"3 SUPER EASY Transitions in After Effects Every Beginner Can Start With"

Hey guys!
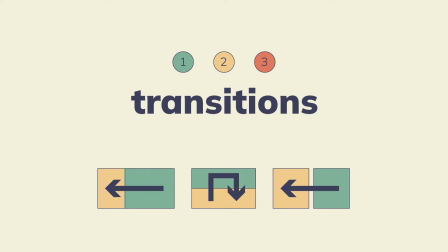[0:01]
Let's take a look at three super easy beginner-friendly transitions between scenes for animation, especially if you're fond of clean flat design. And the first one is the wipe transition in which the upper composition moves to the side, exposing the bottom composition.
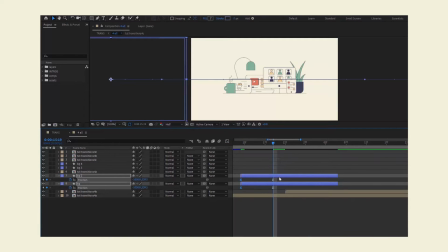[0:17]
It's pretty versatile because you can wipe to four directions depending on what feels more natural and logical in your case.
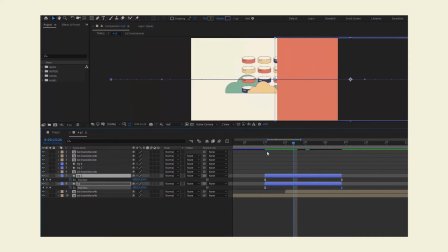[0:24]
Wiping can be quite dynamic if two scenes have a contrast in colors.
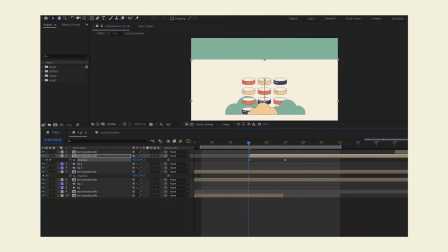[0:28]
I love using an additional element like a frame-sized rectangle or even two that closes off the previous scene and then opens the next one,
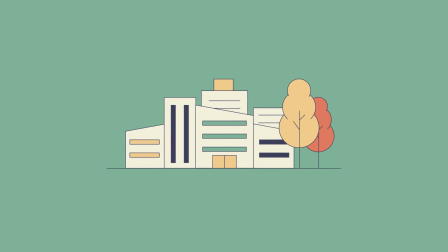[0:37]
if that makes sense. It's a quick and easy solution for two scenes that don't match, are difficult to combine, but you don't want to leave a hard cut.
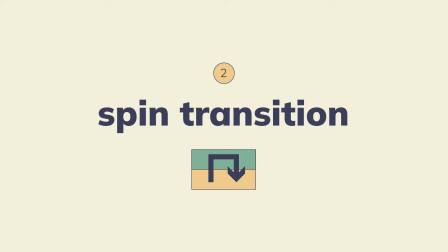[0:47]
The second is the spin transition. I use it really often. It looks good between two elements if they're both in the center of the scene,
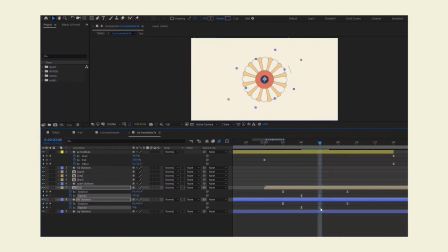[0:53]
and I particularly find it suitable for either round or square objects. then there is this kind of morphing illusion when one object magically transforms into the other or when both elements have a baseline when something lies on something like books on a shelf a laptop on a desk buildings and trees that sit on a ground and so on and so forth in general it will work
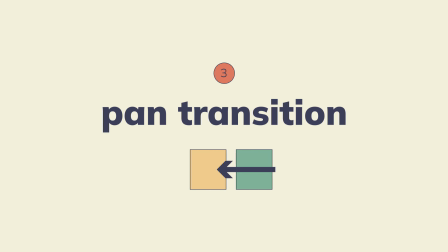[1:17]
well for elements that are similar in shape and thirdly my favorite is the pan transition or some people call it a swipe transition if it's
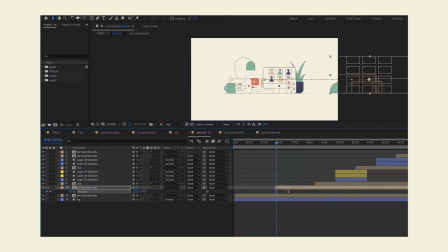[1:25]
short at a glance it may seem similar to a wipe transition, but here both scenes move, not just the upper one. Again, like a wipe transition, panning can happen to all four directions. I love incorporating additional elements between scenes. When they all move together, it gives the illusion that there is distance between the scenes.
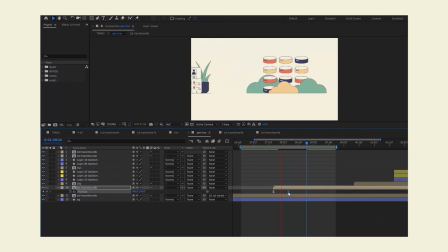[1:45]
Adding a few simple, minimalistic elements to the transition and they surely don't have to be complex because they will only appear in
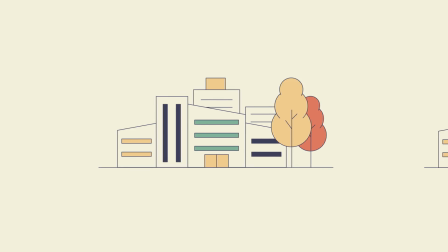[1:51]
the scene for a split second always makes the animation more dynamic and interesting. Hope this little tip was useful, give it a like if so and subscribe for more videos. I'll see you next time. Take care!